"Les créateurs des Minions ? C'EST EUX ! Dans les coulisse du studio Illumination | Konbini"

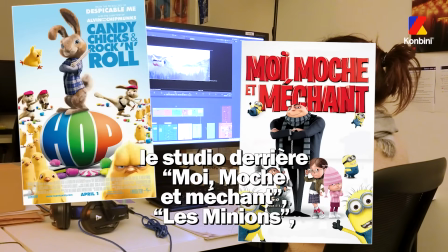0s
Ça, c'est Illumination. Le studio derrière Moi, Moche et Méchant, Les Mignons, Comme des Bêtes, Tous en scène ou encore Super Mario Bros.
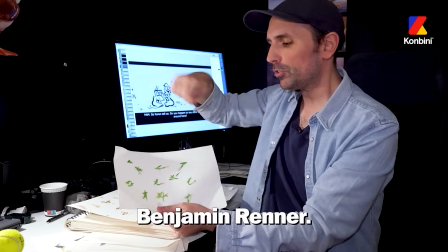6s
Le film. Leur nouveau film Migration est co-réalisé par un Français, Benjamin Renner. Parce que Cocorico, depuis toujours, l'animation d'Illumination est faite à Paris.
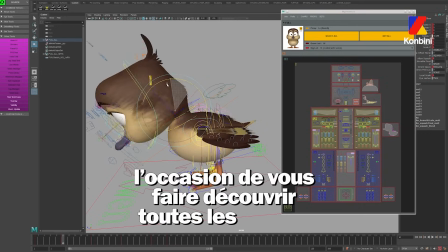13s
Et pour la première fois, le studio nous a ouvert ses portes. L'occasion de vous découvrir toutes les étapes de préparation d'un film, du premier dessin au rendu final. Là, on est dans le hall d'entrée d'Illumination, le lobby, le petit sas de décompression avant le bordel ambiant qui se passe derrière ces portes.
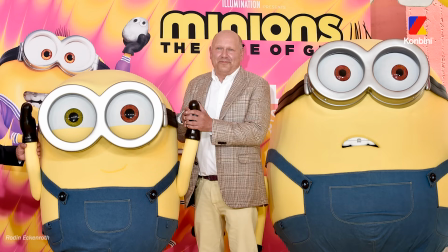26s
Illumination, moi, ce que j'en connaissais, c'était leur film. Je connaissais Chris Meledandri, le producteur, donc qui avait, entre guillemets, créé le studio Illumination MacGuff.
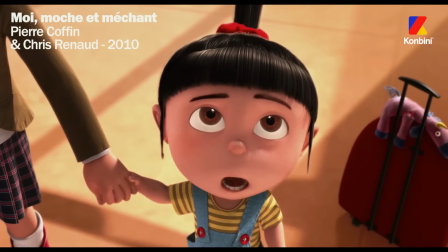36s
Leur premier film, c'était Moi, Moche et Méchant.
Est-ce que ça, c'est un bruit énervant ? Oui.
Qui était un événement, en fait, quand il est sorti, parce que dans le monde de l'animation, c'était un film qui allait... être projeté partout dans le monde, mais fait par des Français, fait complètement en France. Ensuite, ils ont fait plein d'autres films, ils ont fait Tous en scène, Comme des Bêtes, ils ont fait Mario récemment. Et un truc que je trouve très particulier dans les films de Illumination, c'est le graphisme d'Éric Guillon, qui pour le coup, je trouve très très français, vraiment influencé entre Sempé et Franquin. Et ils ont réussi à le transformer en 3D, en fait, à le rendre palpable. Et je trouve qu'on retrouve finalement cette culture un peu franco-belge.
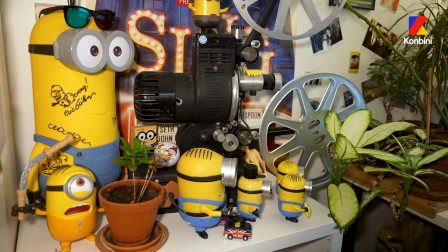76s
On sort vraiment des carcans disneyens. Les Mignons, c'est littéralement des tic-tac, quoi. Enfin, tu vois, puis c'est un design complètement débile, mais ça marche, quoi. C'est super drôle. Le studio qui se trouve à Los Angeles, ça va être plus la partie production. Donc, il y a le grand patron, hein, qui travaille là-bas. Les voix sont enregistrées aux États-Unis, évidemment, parce que c'est des acteurs américains qu'on enregistre. Les scénarios sont écrits aux États-Unis aussi. Mais sinon, effectivement, l'image elle-même, elle est vraiment créée en France.
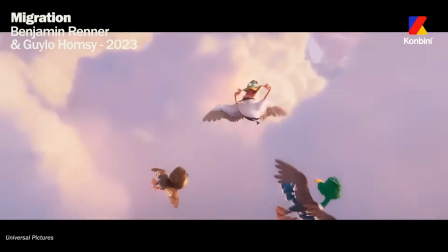Le fonctionnement en fait d'un film avec Illumination,
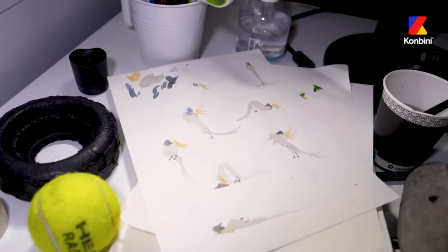106s
c'est que t'as un scénariste qui écrit un scénario et t'as surtout le producteur en fait, Chris Meledandri, qui chapeaute un petit peu tout ça. Moi je suis arrivé, on m'a filé le script et on m'a dit débrouille-toi, fais des images avec ça en 3D si possible, ça nous arrangerait.
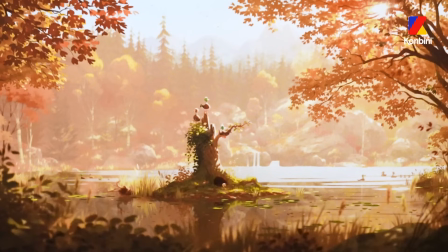118s
Et c'est comme ça que ça a commencé. Alors l'idée, elle vient pas de moi, en fait. Elle vient du scénariste qui s'appelle Mike White, qui a scénarisé une série que vous connaissez peut-être, qui s'appelle The White Lotus. Son point de départ, c'était vraiment comment, dans un couple, avec les années, on peut avoir des envies différentes dans la vie et comment,
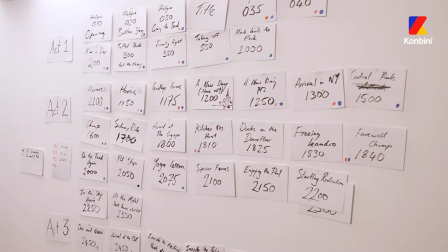136s
malgré leur amour commun, ça peut les amener à potentiellement se séparer. Ils ont écrit quelque chose autour de ça en partant du principe que c'est un papa canard qui vit dans sa mare, il est ultra heureux.
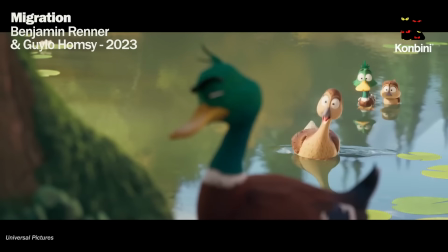145s
Il a créé vraiment le paradis.
Tu es insupportable! Parce que j'ai trouvé un endroit où on vit en sécurité.
Et en fait, il se rend compte que le reste de sa famille, ils veulent plus que ça, ils veulent se confronter aux obstacles de la vie, ils veulent découvrir les challenges de la vie.
Je ne gâcherai pas ma vie sous prétexte que tu as peur de quitter cet étang.
Et donc, il comprend que il doit changer pour le bien de sa famille, pour l'amour de sa famille.
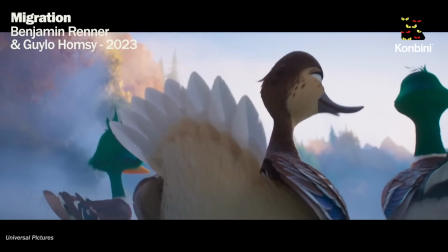164s C'est parti! Contrôle des plumes arrière!
Tout ce qui est étang, on a été très inspiré par Bambi.
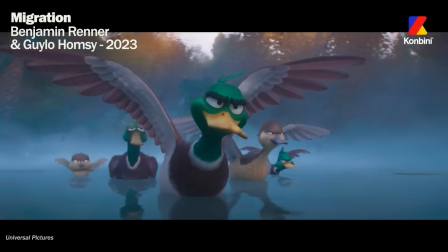169s
C'est vraiment de la peinture au niveau des arbres, au niveau des feuilles. C'est quelque chose qu'on a essayé de revoir dans l'image finale. Parce que c'est vrai qu'en 3D, souvent, on a des choses vraiment très, très, très réalistes. Et là, on a voulu vraiment trouver le juste milieu. C'est-à-dire qu'on a des choses très réalistes, mais en même temps, on a essayé de garder un côté un tout petit peu plus pictural. Généralement, dans nos décors, plus on regarde au loin, plus c'est simple au loin.
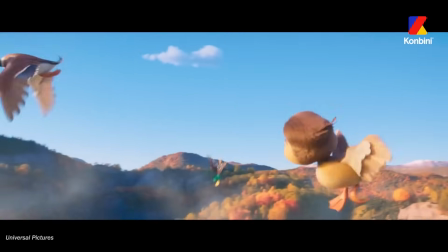189s
Justement, pour amener cette clarté dans l'image et tout de suite comprendre là où on voulait en venir.
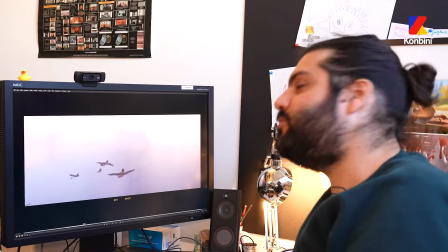194s
Celui-là, c'est un plan où on donnait l'exemple des presque des plans sous-marins, de bateaux sous la mer, où on découvre quelques formes.
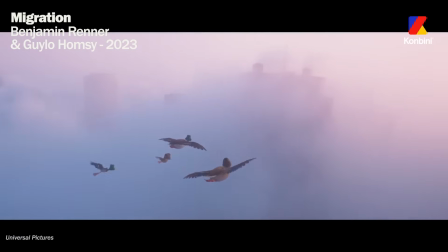202s C'est quoi cet endroit ?
Généralement, les films d'animation pour enfants, il y a quand même un rythme assez soutenu. Et là, on a essayé de créer du contraste, c'est-à-dire d'avoir des moments un peu plus tranquilles, où on pose des plans un peu longs, etc.
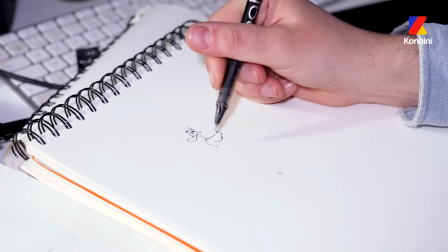217s
Ça, c'est purement des choses qu'on peut retrouver dans l'animation japonaise. D'une certaine manière, même moi, venant du dessin animé traditionnel, donc où je dessine en 2D,
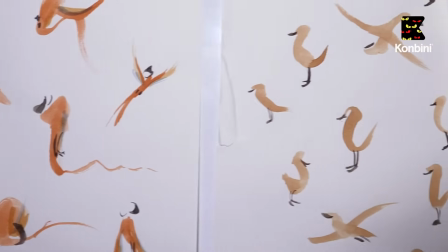225s
des choses comme ça, de faire un film en 3D, je retrouvais aussi un peu ce côté complètement déboussolé.
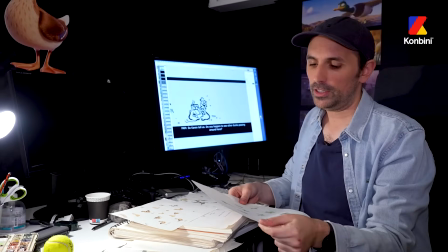230s
En fait, on cherchait à designer les canards, et notre producteur, il voulait vraiment des canards ultra réalistes.
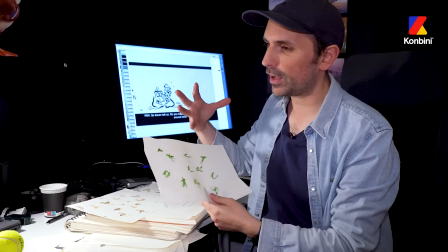234s
Et en fait, le problème qu'on avait, c'est qu'en faisant des canards réalistes, il manquait un petit peu de distinction.
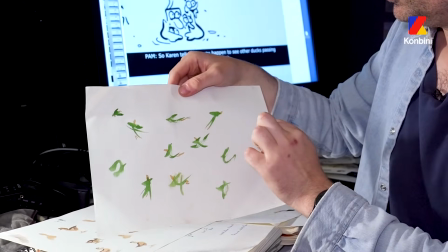239s
Là, tu vois, c'est des petits designs que je faisais pour le fils. Enfin, c'est des tâches, presque.
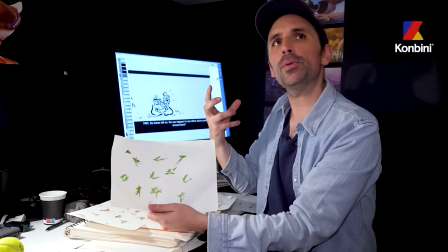243s
Le fils, c'est un personnage hyperactif.
Salut!